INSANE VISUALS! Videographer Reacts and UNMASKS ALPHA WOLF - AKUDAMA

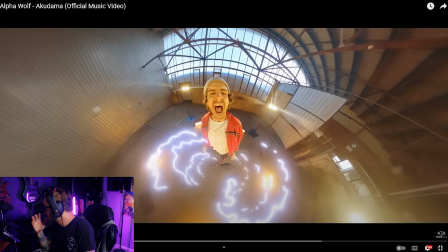164s
this little effects pack there's going to be a lot of stop and go this is an analysis so take it how you will there's gonna be a lot of stop and go um this little effect here so i have some similar fx packs like this you know you kind of just drop them
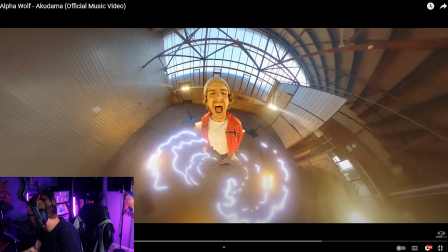179s
in so this isn't too crazy uh cool fisheye lens kind of thing we got the the lights here it's very practical um but this is cool way to use this effect to just kind of drop it in and really add that anime kind of vibe to
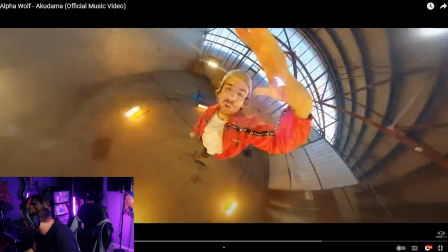196s
what alpha wolf does this is awesome
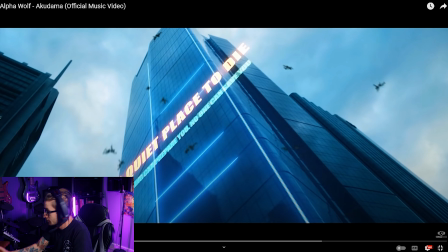202s
here uh i don't want to stop on every little thing but you know i think this is just like in after effects 3d text layer to kind of place them that way and kind of turn it and shift it so that way um it fits with the dutch angle kind of look at
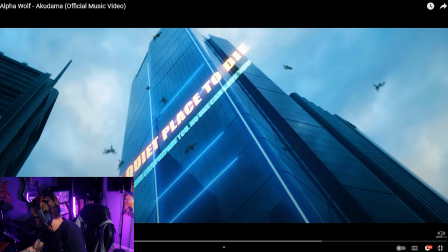220s
the building and then I'm assuming this is either custom animation or throwing it in there like
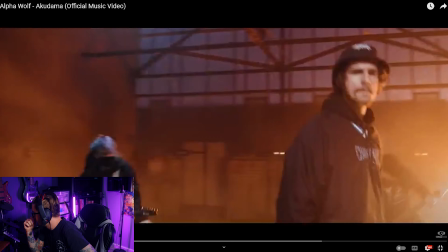228s
a preset package to kind of put on the building there that
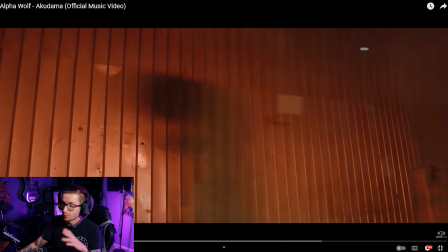236s
that stands out to me not the most original transition in the book but a super fucking cool looking one anyway so we're gonna notice these
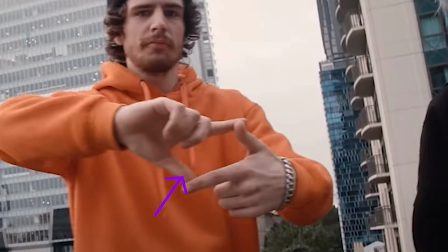245s
a lot so right here you can see that there's nothing there it's just him making a box with his fingers but when we come in here we pause on this
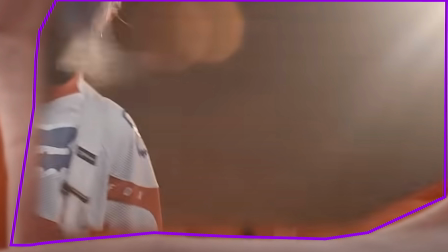253s
frame you can again see the mask drawn a little bit here so there's a slight gap here and then it looks like either
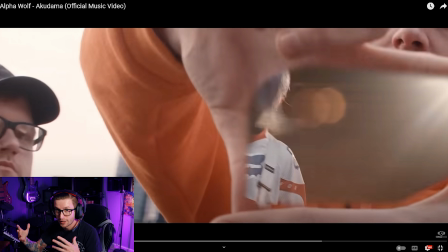261s
when he filmed it he either shoved the camera in there and pre-planned that transition i think there's a lot of pre-planning that goes into this obviously or they just like a zoom in post to kind of zoom into that next shot which is really cool really creative
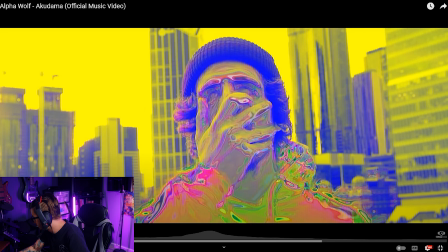281s
again we see that energy pack thing coming in again little um again he may make these i have effects packs like this that i download off of like story blocks not a sponsor um to use in videos and such as assets people have made and you pay a subscription and you're able to
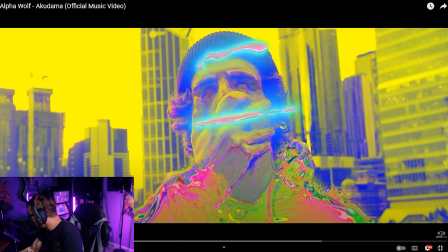301s
download the stuff and use it in your work um but that's how i would do that he may make this stuff i don't know but um anyways again
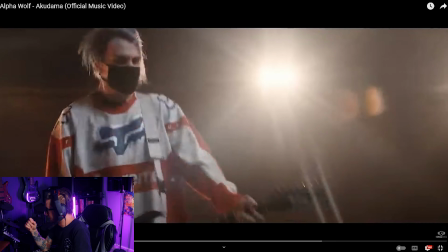316s
more masking colors
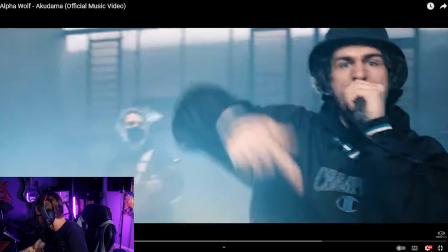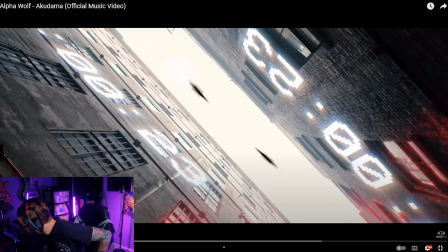324s
again this like after effects countdown kind of thing so there's definitely a lot of back and forth between premiere or whatever video editing software he uses for me i would do this in premiere and then after effects and probably back and forth in length of sessions